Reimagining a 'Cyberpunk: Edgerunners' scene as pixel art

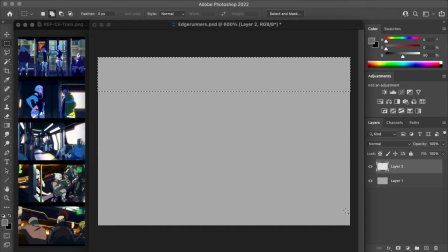[0:06]
Hello there, my name's Brandon and I make pictures out of tiny squares.
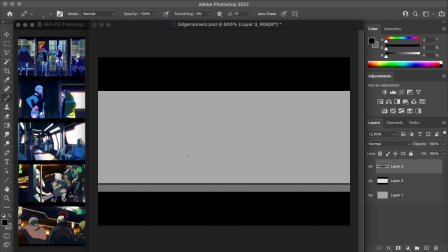[0:10]
And in this video I'm going to be making a pixel art animation inspired by a scene from the recent Cyberpunk Edgerunners anime series. And you can see I've got a few screenshots from the show just as a reference here.
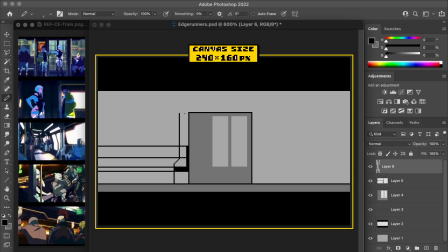[0:22]
The canvas size I'm using for this work is 240 by 160 pixels. And I've selected that because that's the resolution of the GameBoy Advance. And I just thought something in that kind of fidelity would look really nice for this property.
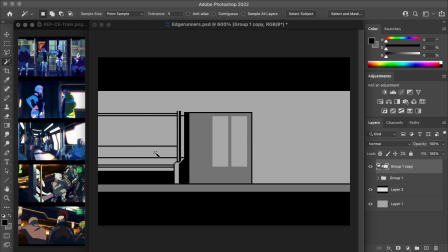[0:35]
GameBoy Advance pixel art is like secretly some of the best pixel art out there, I think.
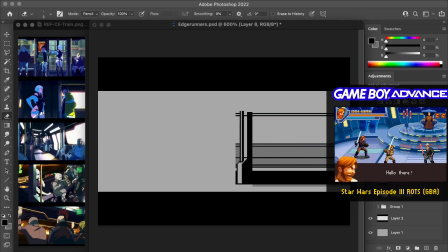[0:40]
Or not so secretly really, but it's just interesting because it's from an era that's coming out of the 16-bit generation.
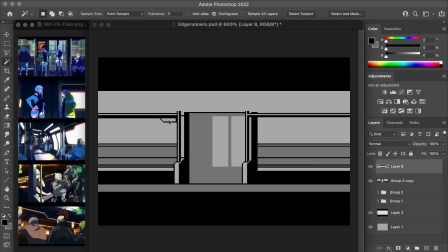[0:47]
So I think there's a lot of refinement in the technique there. But then also to apply that to kind of this smaller handheld resolution is just such a great pairing for me.
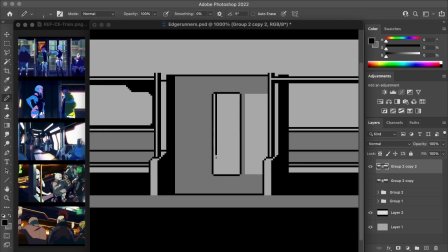[0:55]
So yeah, aesthetically, that's kind of what I was going to aim for with this. Although this didn't really start out with the intent of being like a game mock-up specifically, more just some nice pixely looking pixel art based on a fun series that I've been enjoying.
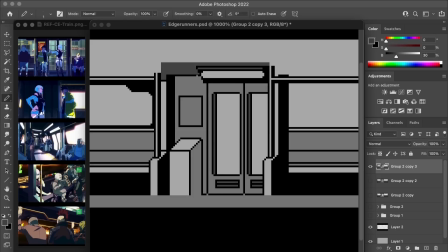[1:10]
As you can tell, I'm working up the train background here to have a bit of perspective to it. One of my initial thoughts was to have everything viewed from kind of a straight on perspective, like just kind of flat so that the background wouldn't actually pull too much focus or anything. But I think for a train car, it's kind of nice that you would have some sense of depth to it.
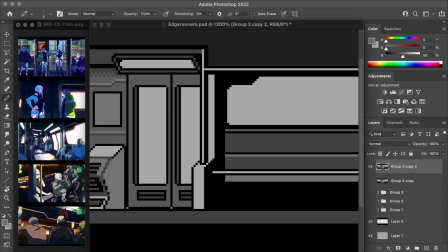[1:28]
Like to actually see the seats poking out or the little nook of the entrance and things like that. So for everything that I built here, I'm trying to give it that little hint of side view. I think this also works really well for side-scrolling type beat-em-up games because it provides some sort of directionality to like the movement on screen.
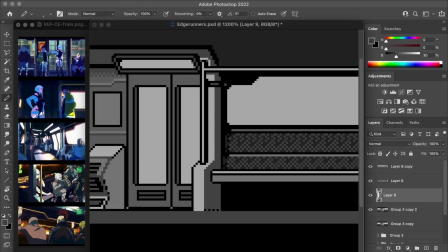[1:47]
Like normally, you'd be moving from left to right across the screen,
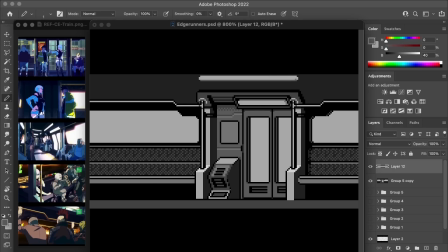[1:51]
and so having that sort of perspective, maybe in a way, just kind of reinforces that movement and that flow. I've started this by working in grayscale because I just wanted to get a sense of the overall contrast before making it more complex with color.
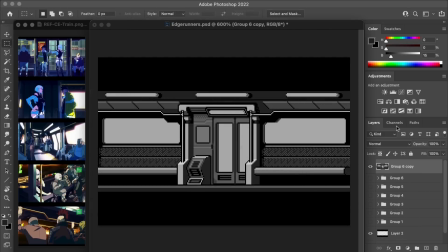[2:06]
Since this is a background for our characters, I think it would actually be okay that the background is like a little bit washed out if need be,
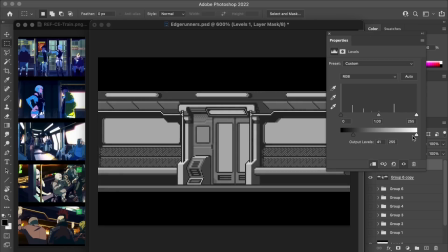[2:13]
just so the characters can really pop off the screen as the main focus here. So after kind of playing around and getting the contrast in a good spot for now, I'm going to colorize this by adding a gradient map adjustment layer over the top.
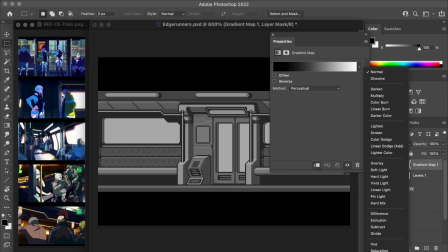[2:25]
And what this is going to do is basically just cast colors into the grayscale that's sitting below it.
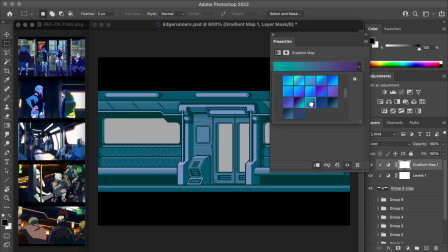[2:30]
But beyond that, with the gradient map, I can actually select a specific color gradient.
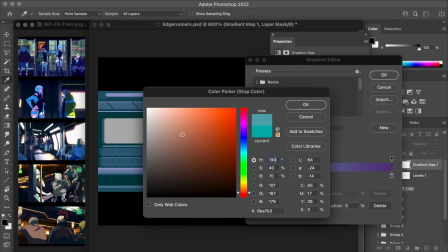[2:35]
So in this case, I'm actually going to go with something in the realm of like a blue to purple.
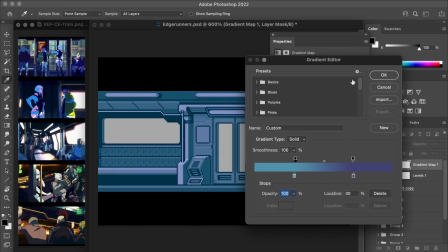[2:40]
And it's going to give this sort of slight hue shift along all of those tones, just so it's not so monochrome.
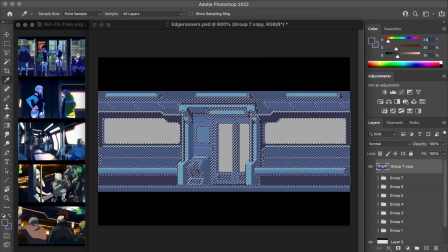[2:48]
This is a nice sort of quick application. It's by no means a one-step solution, but I always find that it gets me into a pretty good spot to be able to go in after and kind of play around with the colors to find something that I like. In this case, I end up shifting things around a little and introducing some soft gray tones, as well as pops of yellow for the handrails.
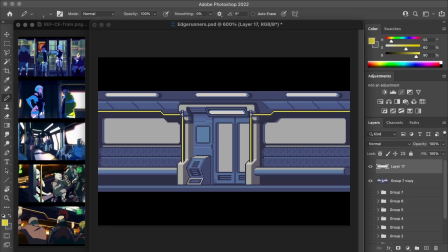[3:07]
And slowly but surely it starts to come together enough, for a background at least.
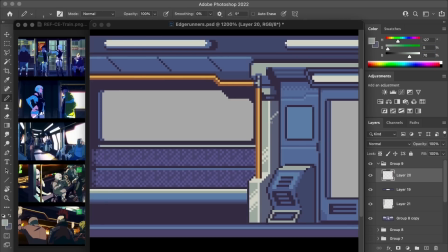[3:12]
One of the things that really helped quite like elevate this look though was just going in and adding little bits of detailing here and there that kind of start to slowly stack up. Like having sort of these bright edges along everything and also splashing a few bits of random weathering and texture around.
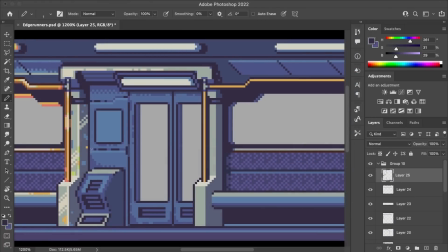[3:30]
What I tried to do was inject a bit more color by making these additions with kind of really like radical color choices, I guess. I did this on my recent Evangelion piece, and I like the look of all these sort of like multicolored highlights.
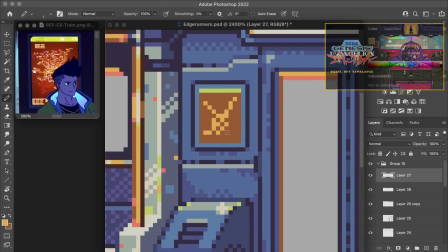[3:44]
So I was just kind of bringing in that technique into this one as well.
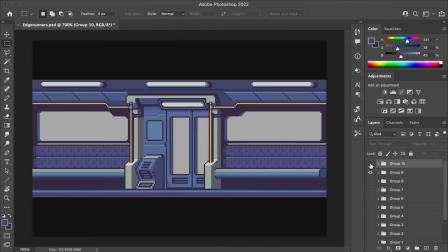[3:49]
Real quick, I can show you a before and after comparison from this detailing step. So basically by just painting over the train with all these kind of random highlights and details and things, there's sort of this nice pop to the background now, some character to it as well.
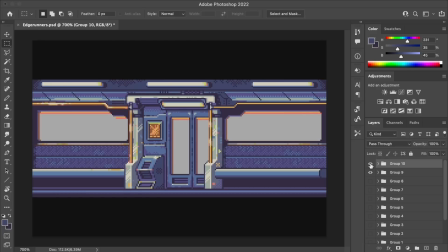[4:04]
It sort of has this effect of looking more lived in or real in a way, I suppose. So this will do quite well as a backdrop for now.